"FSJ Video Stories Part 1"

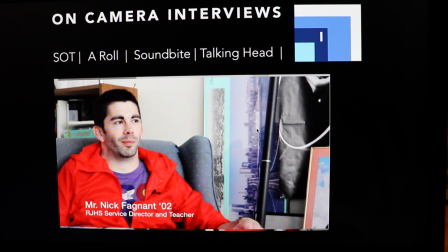(4:08)
And I want to show you a piece briefly here. There's no sound, but we don't need it.
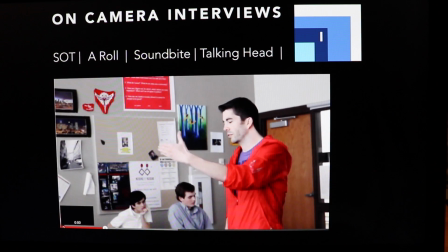(4:14)
We just want to take a look at the composition of this interview with Mr. Fagnant, a piece by Jason Lewis
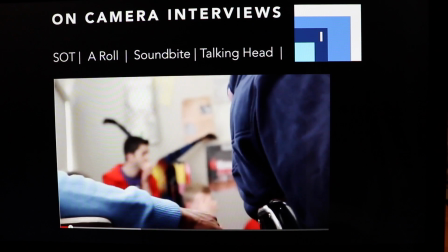(4:21)
on a profile of Mr. Fagnant. So we're getting in his classroom.
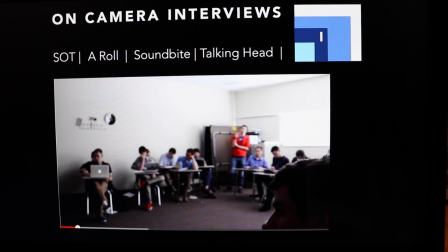(4:25)
You're getting a look here at B-roll sequences as well, wide, medium, and tight shots that make up the sequence to take us there. But I want you to focus on the composition of the SOT, or the interview with Mr. Fagnant.
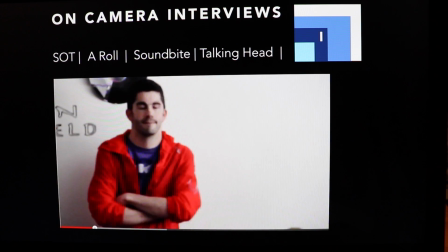(4:38)
It's very nicely placed. The background in his office could be a little better,
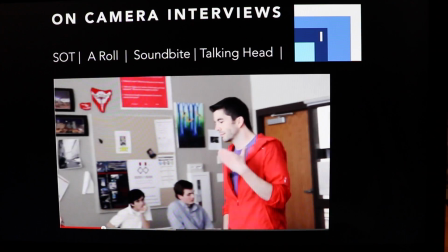(4:44)
but hey, that's where he works, that's where he sits, and we are in his environment.
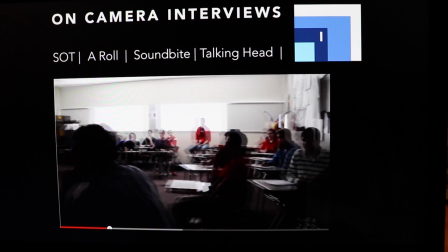(4:49)
So that's always good to be there in the subject's environment to shoot that interview.
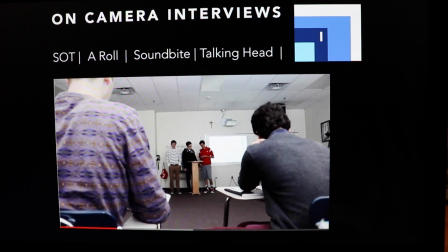(4:56)
We see some more nice sequencing here with some B-roll.
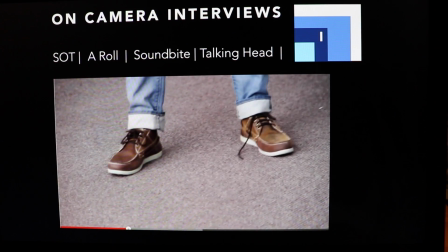(5:00)
So I wanted you to get an idea of how the A-roll and the B-roll work together, and we'll take a closer look at that with some pieces with sound.
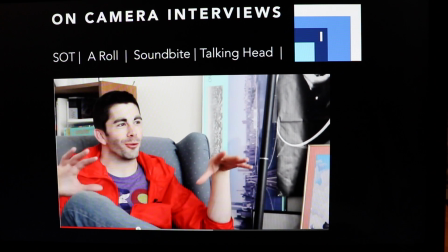(5:08)
Let's take a look at the composition of the SOTs, or the A-roll, the actual interviews. Rule of thirds, you remember that from photography. Our interview subject we want to place on the rule of thirds and have their eyes on third. This way they're talking into the talking space there and towards the interviewer.
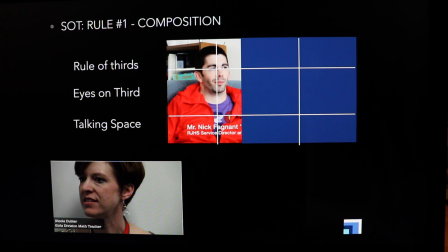(5:26)
You see on the bottom, the two examples, we have the Miss Dubler looking on the bottom left into the wrong end of the talking space.
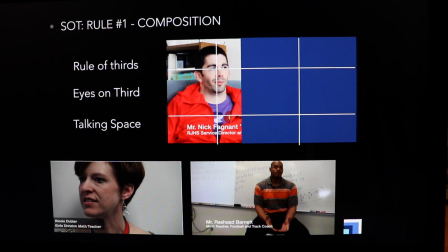(5:34)
It creates an awkward moment there, kind of an awkward framing.
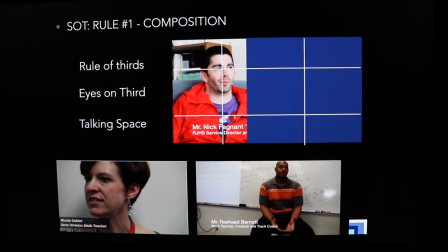(5:39)
And then the Mr. Barnett piece that you just saw and the Father Harrison piece that flashed over it, both of those, they're not on the thirds.
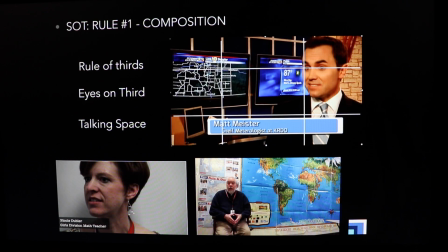(5:47)
They're way too small. We don't need all the knees. Remember the meteorologist from the piece we watched from District 20. Great eyes on third.
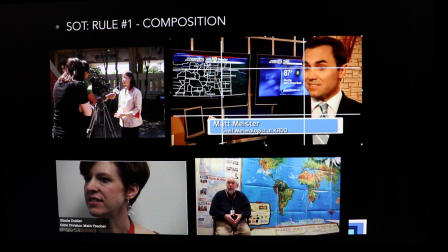(5:56)
And how this is done, you can see it in this frame on your top left with the reporter and the videographer working together to interview and making sure that the interview subject's eyes are looking at the reporter and not into the camera and looking into the right end of the talking space. That
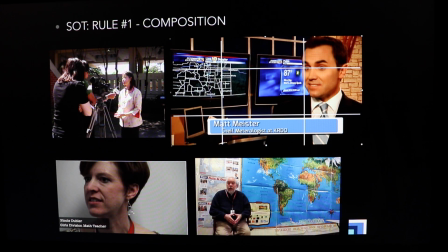(6:11)
eyes on third and looking into the talking space, so important. Great idea here with Father Harrison to frame him up in the background of the world map there, because it's a piece about his travels, but poor execution on the composition. Let's talk about sound. Lavalier mic is what Mr. Sauer's wearing here.
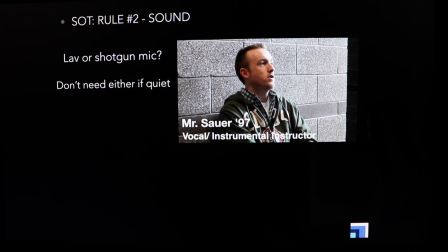(6:30)
You can barely see it. That's ideal for an on-camera interview, but sometimes you don't need it if it's a quiet environment. The key is that you've got to keep those headphones on if you're the photographer so that you know that your interviewer is getting great sound.
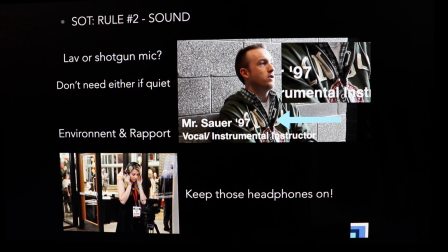(6:43)
We'll talk more about sound. It's one of the trickiest things to do, and we'll practice it in the studio.
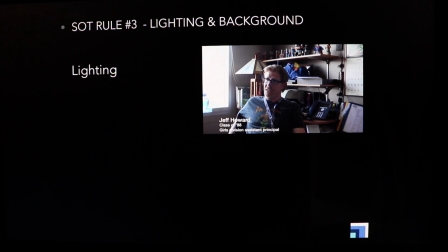(6:48)
Lighting and background. Let's take a look at this composition of this interview with Mr. Howard. Great idea to put him in his office. It's a piece about his love for superheroes. He's got the superhero shirt on, the action figures behind him. Problem is the light, which is the sun here coming through the window.
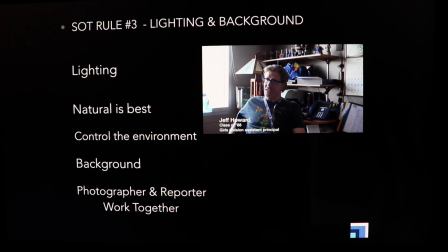(7:07)
Yes, you can even get natural light indoors. Great idea, but it's washing him out. So you have to work with the photographer to control that environment if you're the reporter, and making sure that you're getting good background and good lighting. You always want that light behind you. Let's move on to shooting B-roll.
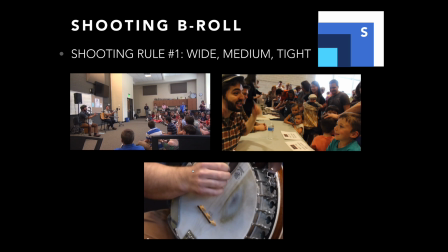(7:23)
There are three kinds of shots that you get when you're out shooting B-roll for action and reaction for sequencing. Wide, medium, and tight. These three shots from the Okie Dokie Brothers concert, Grammy Award-winning artists when they visited RJ and played a concert for kids. You see the wide shot, the medium shot, and the tight shot. Let's look at how this is put into a sequence.
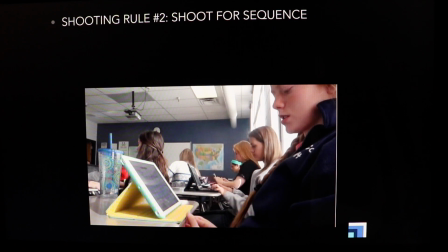(7:42)
You'll want to take a variety of shots because you're going to have to sequence them in your B-roll sequences with 3 or 4 shots back to back to back, and you want to get those tight shots. Take a look here. There's our medium shot,
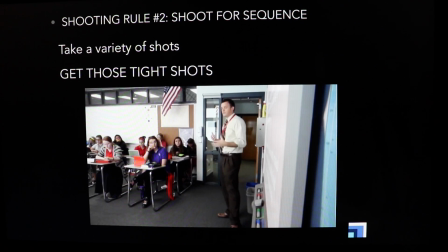(7:56)
our wide shot at the beginning, then our medium shot, and then our tight shot here,
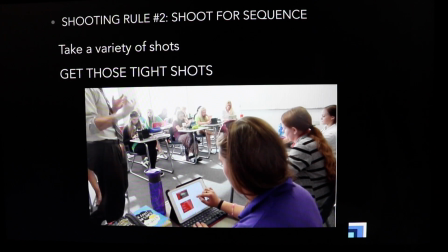(8:00)
creating a sequence of 3 shots that really takes us into the classroom here for this teacher profile.
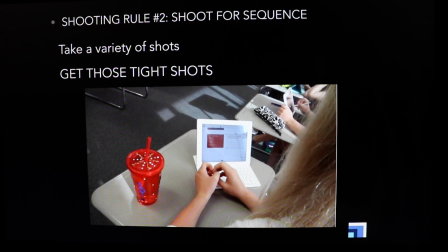(8:09)
Let's take a look at another shooting rule here, shooting rule number 3, using the elements of composition.
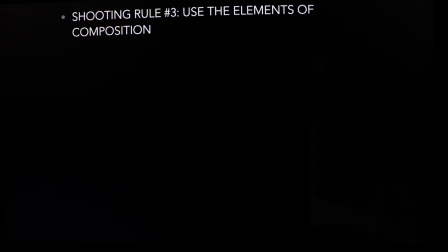(8:14)
You remember them from photography. Well, we use them in videography as well.